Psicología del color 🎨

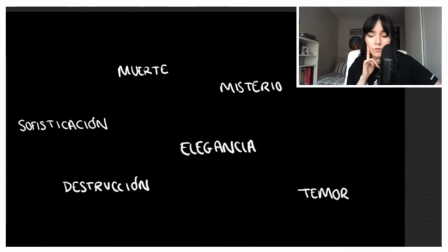496s
Todas estas cosas siempre moraditos, siempre acompañándoles. El negro en nuestra cultura occidental, repito, muerte, destrucción, fin de todo, ¿no?
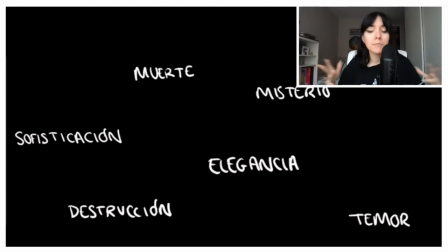505s
El negro es como se acabó, es muy misterioso también, pero también se usa, oye, para cosas más elegantes, sofisticadas. Nosotros lo asociamos a la muerte, pero luego creo que en China, en los entierros, si me equivoco decídmelo,
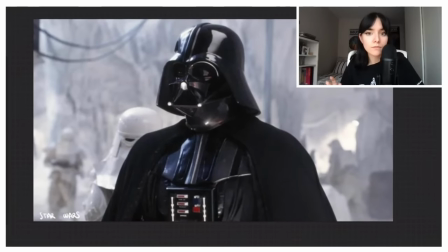518s
visten de blanco el lado oscuro de qué color lo vamos a poner si su armadura, si la capa fuesen pues eso, rosita pastel, pues no impondría tanto la figura, oye, por mí sería divino, pues eso,
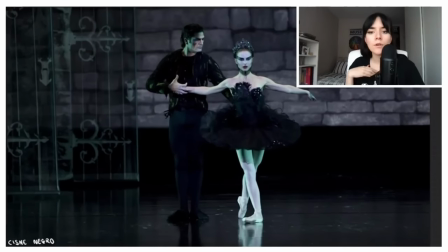530s
muerte destrucción y tragedia en Cisne Negro, juegan todo el rato con el Cisne Blanco y el Cisne Negro la protagonista al principio, siempre es todo muy blanco, es más niña es más inocente, durante toda la peli la van corrompiendo y todo se tiñe de negro muchísimo y al final es súper
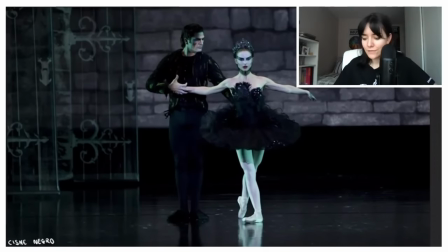547s
turbio y la iluminación si os fijáis es verde Harry Potter es una
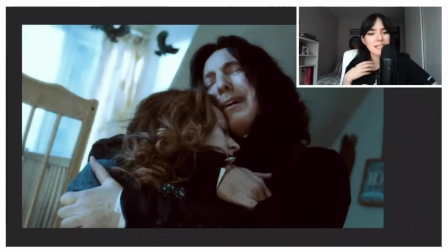552s
película bastante azulada por el tema más misterioso ¿no? a veces de sabiduría también y tal, pero bueno en general pues el personaje de Snape siempre va a ir de negro, es un personaje que está de luto siempre por razones obvias, pues como no puedes iluminar una escena con negro porque la escena desaparecería y eso no ilumina nada,
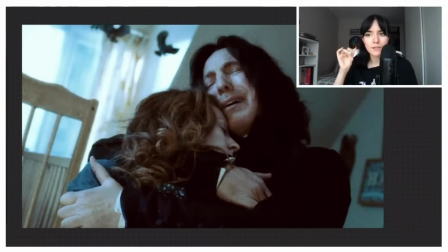571s
de hecho esta que he cogido yo de internet yo creo que está un poco retocada porque yo recuerdo que la película era eso bastante azul,
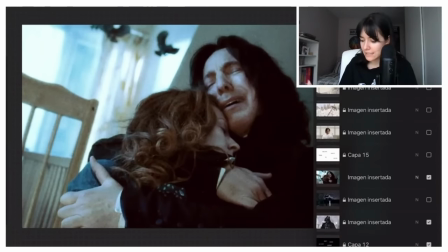577s
un personaje que está de luto y lo complementan con la iluminación azul todo bastante triste, el blanco pues es todo lo contrario al negro, pureza paz, limpieza,
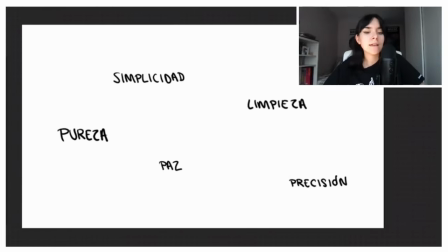586s
para anunciar un producto de limpieza, pues normalmente te viene la señora del futuro vestida de blanco, pues porque es un color limpio, es un color de paz, no va a venir con un traje verde fosforito, muy simple muy puro, muy minimalista,
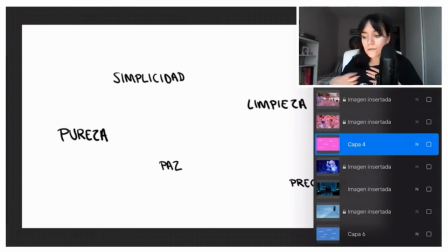598s
sinceramente es mi color favorito y se suele usar casi siempre para eso el Mr. Nobody,
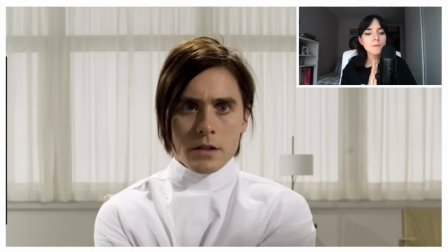603s
me encanta como usan el color también en esta peli. El color del protagonista es el blanco. Y es un personaje que a lo largo de su vida se va encontrando con personas y cada uno la simboliza de un color. Un personaje rojo, un personaje azul y un personaje amarillo. Le pasarán unas cosas con el rojo que ya podéis suponeros y le pasarán unas cosas con el azul que ya podéis suponeros.
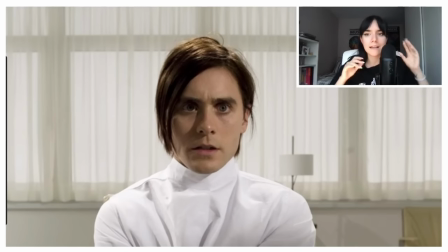620s
Y es muy importante porque es una película en la que las escenas se van dando saltos en el tiempo todo el rato y es un lío. Y si no usasen el color sería imposible. Y el protagonista pues eso es bastante más neutral.
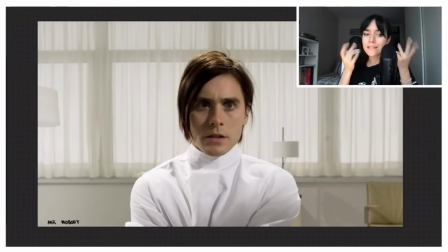631s
Es blanco. Me gustaría decir algo más para justificar por qué es blanco pero no puedo porque es muy spoiler.
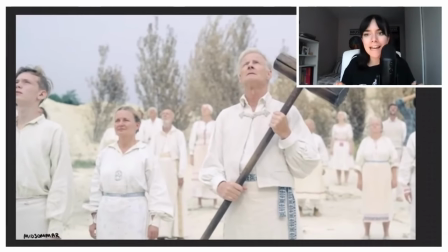637s
En Midsommar nos pasa un poco que la de Black Mirror, Rosita Pastel. Cuidado con esta película porque es una película de terror, pero como curiosidad es una película de terror que siempre sucede de día. Toda la peli es súper pastel y súper bonita. Todo es blanco, todo tiene flores,
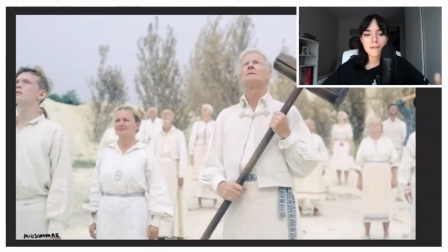652s
todo es amarillito todo es pastel y todo es precioso Entonces es una contradicción muy grande porque esta especie de grupo extraño van todos de blanco, parecen muy puros todo muy bien, pero claro, si tú llegas a un campo y ves a gente con túnicas negras y un humillo verde, dices, voy a morir aquí.
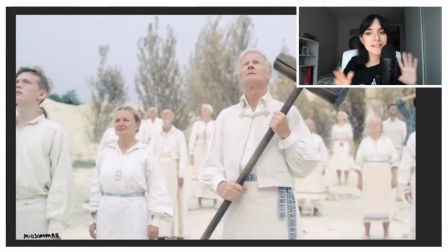669s
Pero si aparecen todos con una túnica blanquita y todo súper así, la peli tiene una doble cara súper fuerte, súper original.
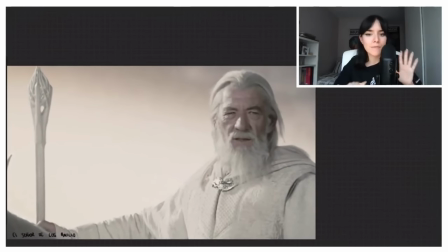677s
Gandalf, de nuevo, cuando llega a su estado máximo de Super Saiyan, Gandalf el blanco.
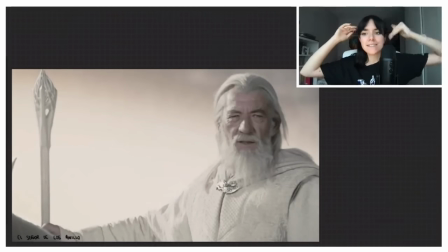683s
Es lo más puro, lo más... el estado máximo al que puede llegar.
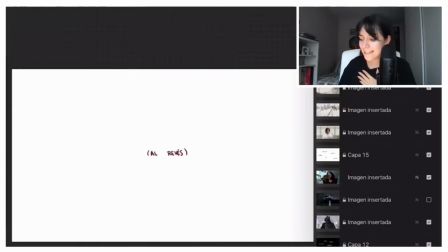688s
Y antes de acabar, Pues eso, he teñido tres ejemplos de, pues qué pasaría si por ejemplo la escena de American Psycho,
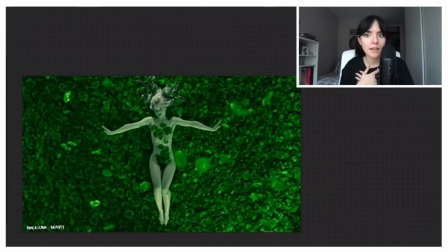694s
uy American Psycho no, perdón, American Beauty, fuese verde, es rara, aquí está pasando algo malo,
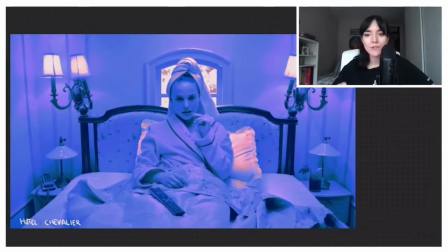700s
¿no? En plan, ¿qué le pasa a esta persona? El hotel amarillo súper excéntrico, súper divertido, súper amarillo, súper feliz,
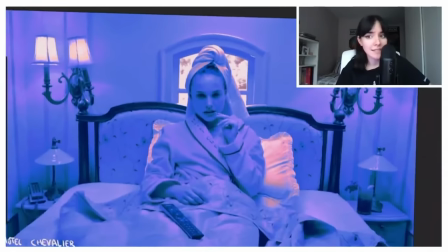706s
de pronto si es más violace o azul con la cara de esta mujer, esta mujer está tristísima. y más de lo mismo con Blade Runner teníamos el fondo naranja brutal,
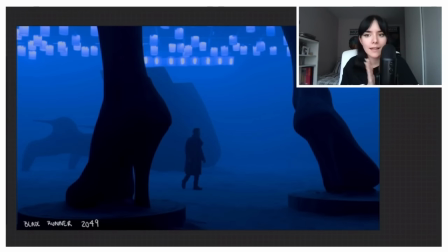714s
súper exótico y si lo ponemos frío parece una peli de miedo parece que hay fantasmas parece que va a pasar algo o también eso muy melancólico muy profundo aquí el personaje tiene un duelo va a pasar algo con sus emociones va a colapsar en algún momento va a pasar algo de todos los
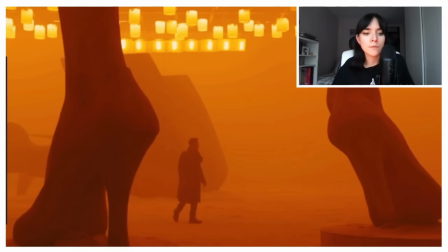730s
que podría haber traído pues he traído evidentemente pocos pero bueno como esto en el cine en la animación en el marketing en todo tenéis por todas partes así que nada eso ha sido todo ¡Gracias!